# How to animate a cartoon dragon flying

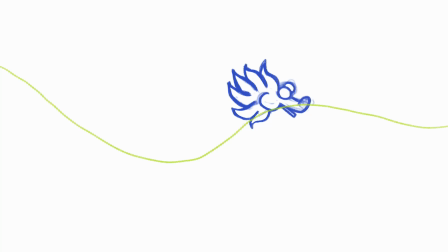4:06 And even though this is the principle follow through, it kind of also serves me as the anticipation principle. So right before it squashes and stretches, I am anticipating that action with like a slow or inverted action. Now that I was happy with the head's position along the trajectory, I moved on to the next elements. And as mentioned, make sure to isolate each element on different layers and animate each from start to finish, so frame by frame until the very last one, before moving on to the next element. The order that I recommend you use is first start with the head, next is the basic body outline,
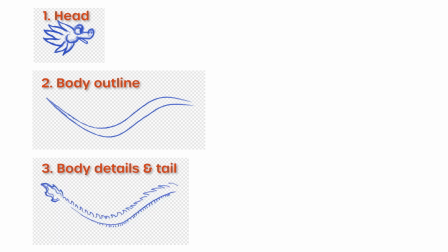4:45 then add the body details and the tail, next move on to the front foot, and in another layer the back foot.
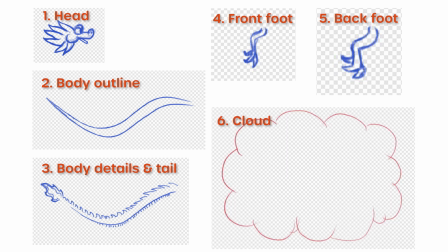4:53 That's because I animated them slightly differently. Finally, have a separate layer for the cloud.
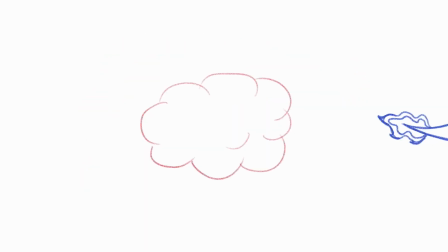4:58 As you're animating, you can play around with the animation settings to get the speed that you like.
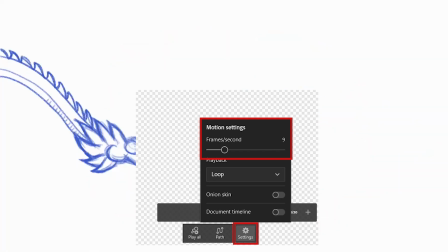5:04 You can do this by determining how many frames per second should be played.
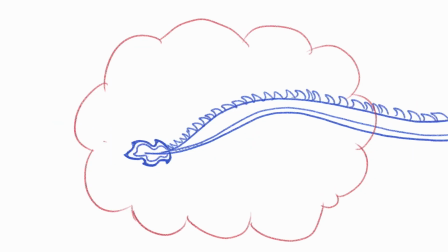5:07 Make sure as well that all of the layers that you have created have the same number of frames so that the animation is aligned and does not overlap incorrectly.
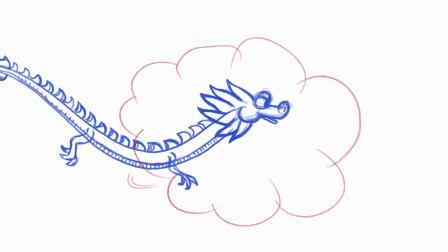5:16 Leave empty frames if necessary.
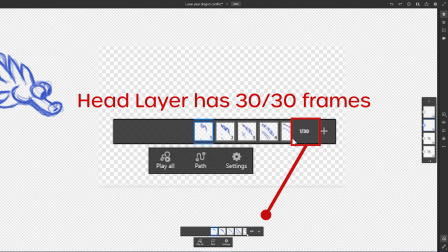5:18 The reason for this is, for example, if you have 30 frames for the head, but only 15 frames for the body,
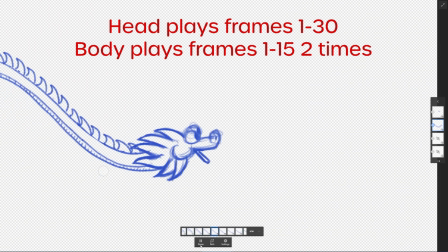5:26 what's going to happen is the body is going to loop twice with the position set match the frames 1 to 15 for the head,
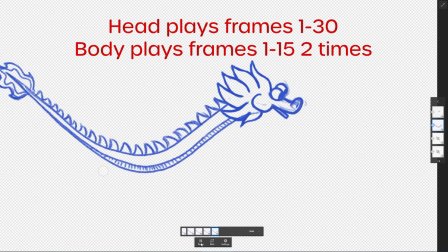5:33 and for the second round, so from 16 to 30 for the head, it's still going to show the frames 1 to 15 from the body.
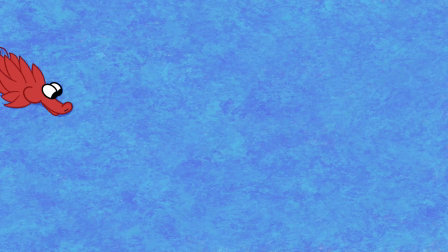5:42 Now that the sketching is done, you have completed the heavy lifting. The sketch becomes the blueprint of your animation, and now you can simply follow along. Now it's the time for the crisp lines and color.
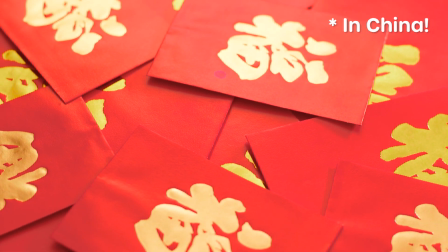5:53 As for my color scheme, red and gold are the most representative colors of the Lunar New Year, so I went with red and a kind of a yellowish.
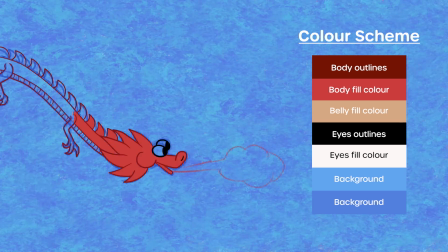6:00 In Chinese culture, red represents prosperity and gold represents fortune. These are warm tones, so to balance the image, I used a cool blue tone for the background.
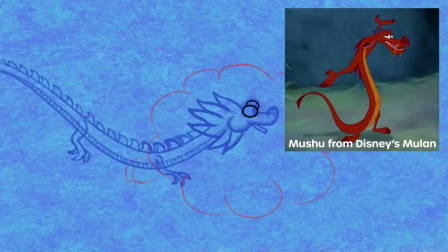6:09 Unintentionally, the dragon started to look like Mushu from Mulan. I wonder if Disney thought similarly when selecting their colors.
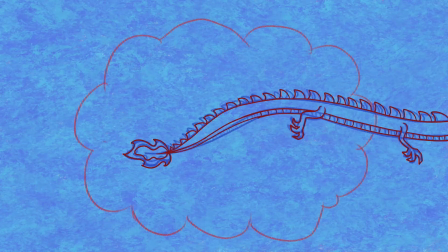6:16 Now we want to add crisp lines and the color. I focused first on the outlines.
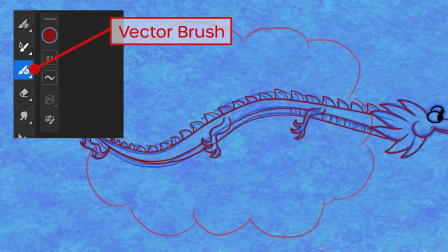6:20 I was using the vector brush, which means I can easily later use the bucket tool to fill in the shapes.
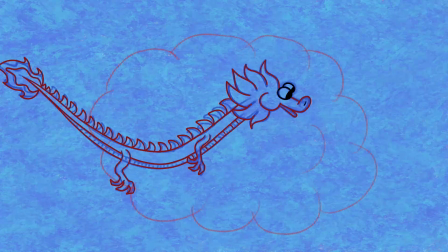6:25 At that point, I wasn't sure if I wanted the fill color and outlines to be the same or different. In the end, I made the fill color a little bit lighter for a more cartoonish look.
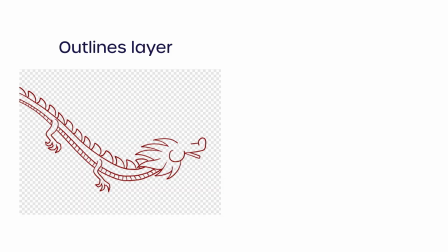6:34 I created as many layers as colors that I used, so one layer for the outlines and one for the fill color.
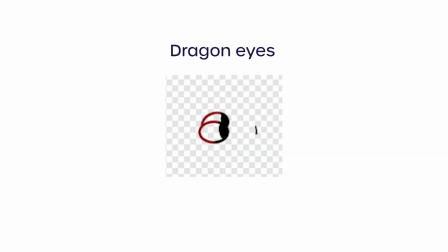6:40 This was the case for the dragon, eyes of the dragon, along with a nose detail and the cloud.
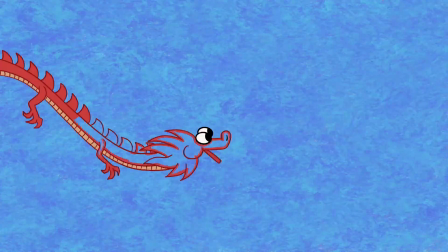6:45 After watching the animation, I added eyelids to add a bit more movement and complexity to the dragon as it was blowing out air.
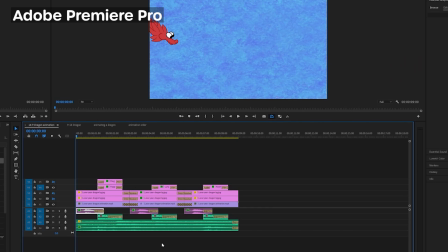6:52 Once the dragon and cloud animation were finished, I added music and effects on Adobe Premiere Pro to finalize the video.
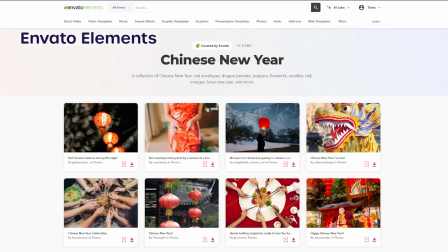6:58 I use Envato Elements for all of my sound effects, video footage, etc.
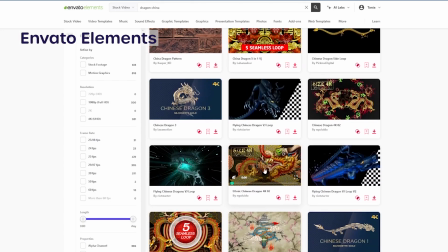7:03 So check out the link in the description below if you're looking for footage yourself.
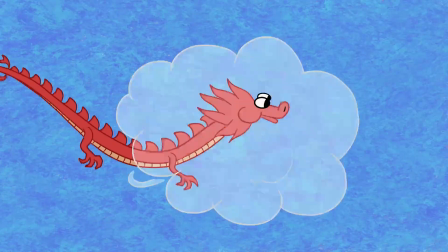7:06 I hope this short tutorial was useful for you to get started with cute animations on Adobe Fresco or the software of your choice. If so, please hit the like button and don't forget to subscribe to my channel for more creativity inspiring content,
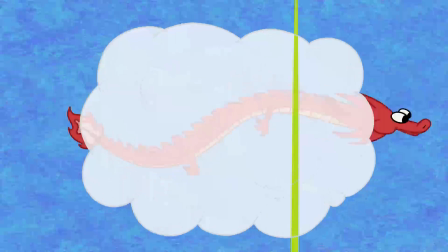7:18 and for more animation related content, check out the animation playlist. And ta-da! Here's the final dragon animation.
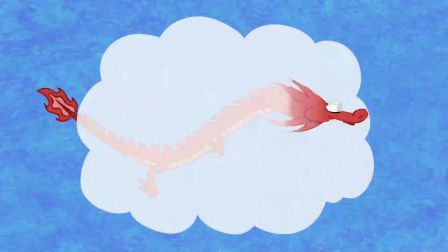7:24 Enjoy!